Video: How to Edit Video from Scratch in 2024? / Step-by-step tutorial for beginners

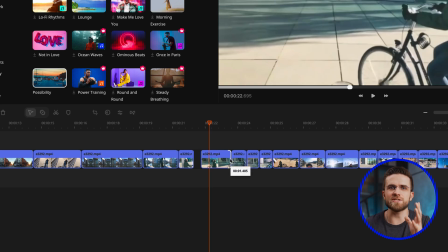[4:09]
Add some music, maybe even record a voice over learn how to trim videos stitch them together how to use different types of transitions add music and overlay
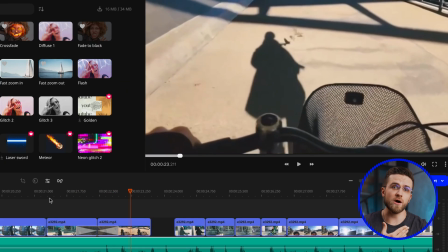[4:18]
a voice track see what buttons there are what keyboard shortcuts the app offers and so on do not try to figure out everything at once take it easy can take weeks and months to become a pro so don't set yourself impossible tasks that you won't be able to finish as you learn
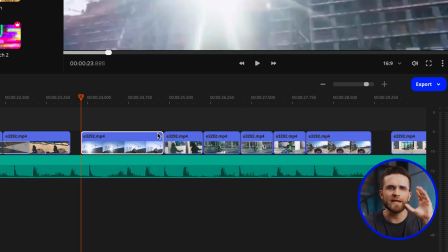[4:35]
you will be faced with new challenges like adding text and animating it creating a slow-mo video and so on deal with them as they come be
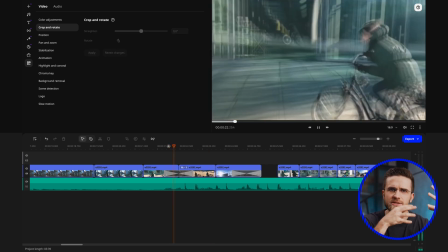[4:44]
sure to watch educational videos to understand certain tools and features better like
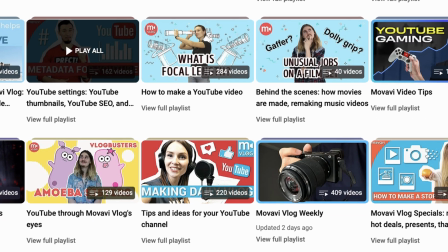[4:48]
on this channel for example we have a special playlist with different editing tricks that you can use for inspiration ideas in those videos we go over each tool available in detail and not only explain but also show how it works and what type of effects you can use i will leave a link to the playlist in the description or in the pinned comment so be sure to check it out. Now, in order for your video to be logical and interesting, it is important to understand the key principles of video editing.
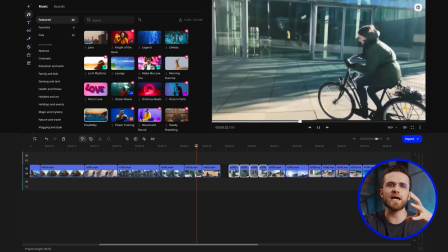[5:16]
Picking the right footage and putting everything together at the right pace and in the correct order. This, of course, comes with experience, but there are three principles the beginner should keep in mind.
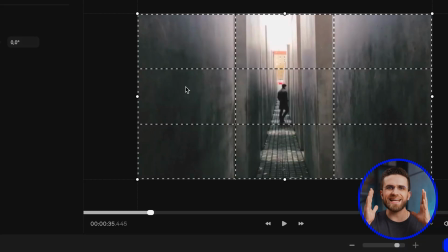[5:28]
One rule of thirds. Divide the shot into nine equal parts using two horizontal and two vertical lines. The easiest way is to just overlay a grid on top of your videos. Then place the objects in the shot along the lines or their intersections.
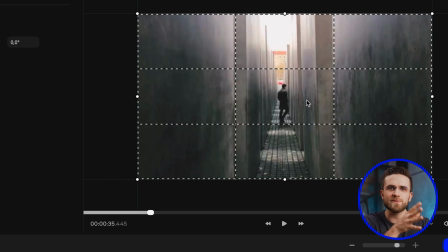[5:43]
This makes the composition more balanced and visually pleasing. 2. The law of motion.
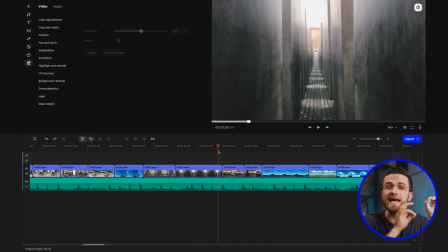[5:48]
This one means that the movement on the screen should have a natural flow and be easily perceived by the viewer.
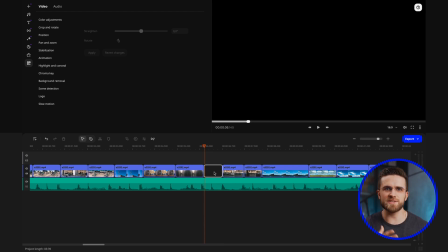[5:54]
The shots must change in a logical order, without sudden jumps or switches, maintaining continuity.
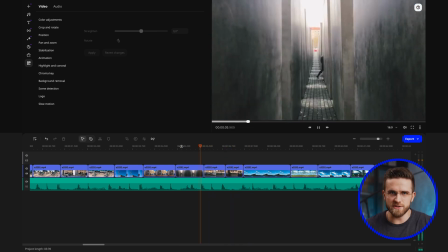[6:00]
Also, if something moves in your shots, the trajectory and direction of this movement must continue in the same direction in the next shots. We have a video about this, so be sure to watch it too. And three, the contrast.
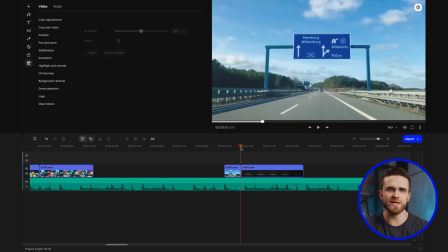[6:13]
Here I'm talking about all types of contrast, visual contrast, contrast and rhythm, or contrast and content. For example, you can create contrast between light and dark shots to attract the viewer's attention,
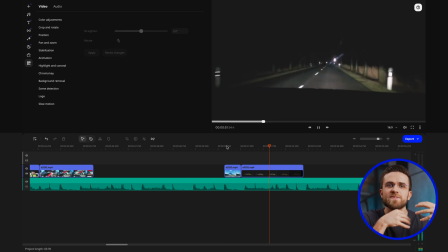[6:25]
or between fast and slow movements to emphasize certain bits in the video. Be sure to consider these three things when editing. The last step is creating a mental database.
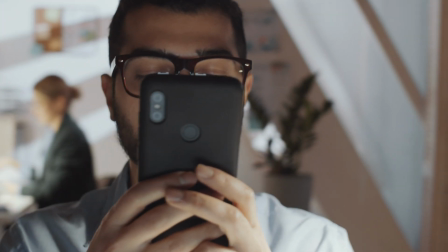[6:36]
I mean, knowing a lot of different tricks and effects, ready for action. It's a pretty obvious thing, but it is really important if you are serious about learning video editing. And here I want to mention two things. First, it is very important to watch similar videos to the ones you're making.
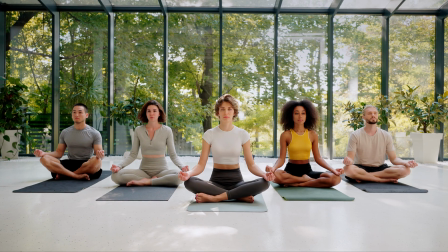[6:51]
So if you plan to edit cooking videos, sports videos, gaming videos, or personal vlogs, then you need to watch a lot of similar videos. Second, it's important to also watch other videos and movies.
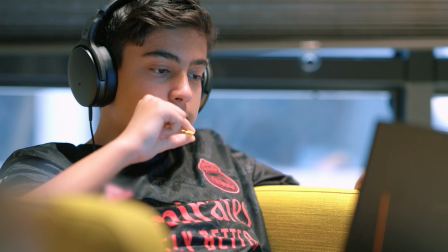[7:01]
Don't be afraid to watch movies by great directors, videos by your favorite bloggers, or even super niche videos on YouTube that are not related to your interests. Don't forget that sometimes great videos are born when different genres collide, creating something exciting and new in the process. Try to notice interesting things and tricks and try to replicate them in your videos.
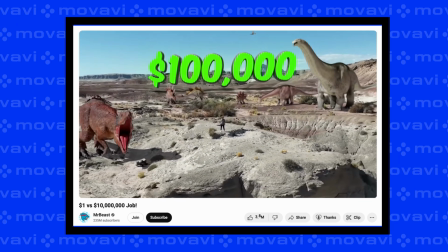[7:23]
These can be some unusual effects or transitions, the way text appears on the screen, a specific color grading, or even an unusual font. You don't have to try to repeat the entire video. Focus on the specific small things that you liked. And keep developing your eye for editing. Don't be afraid to borrow and repeat. You are learning and that is what you need to do.
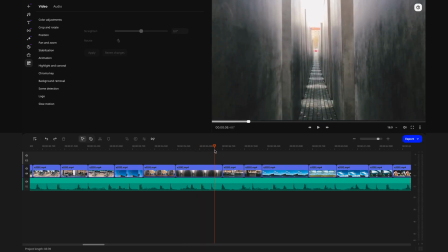[7:43]
Video editing, just like any art, requires practice and patience. So don't be too hard on yourself at first.
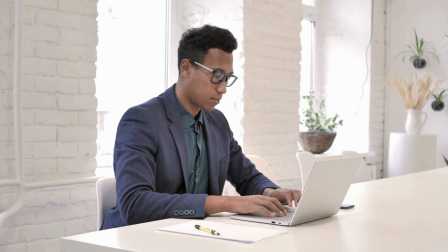[7:49]
The more you practice, the better you will become. Try to always grow and develop new skills and gradually you will get your hands on things. You will grow a powerful portfolio and become a master editor. I'm telling you, you can do it. Wish you luck. Thanks for watching and see you soon.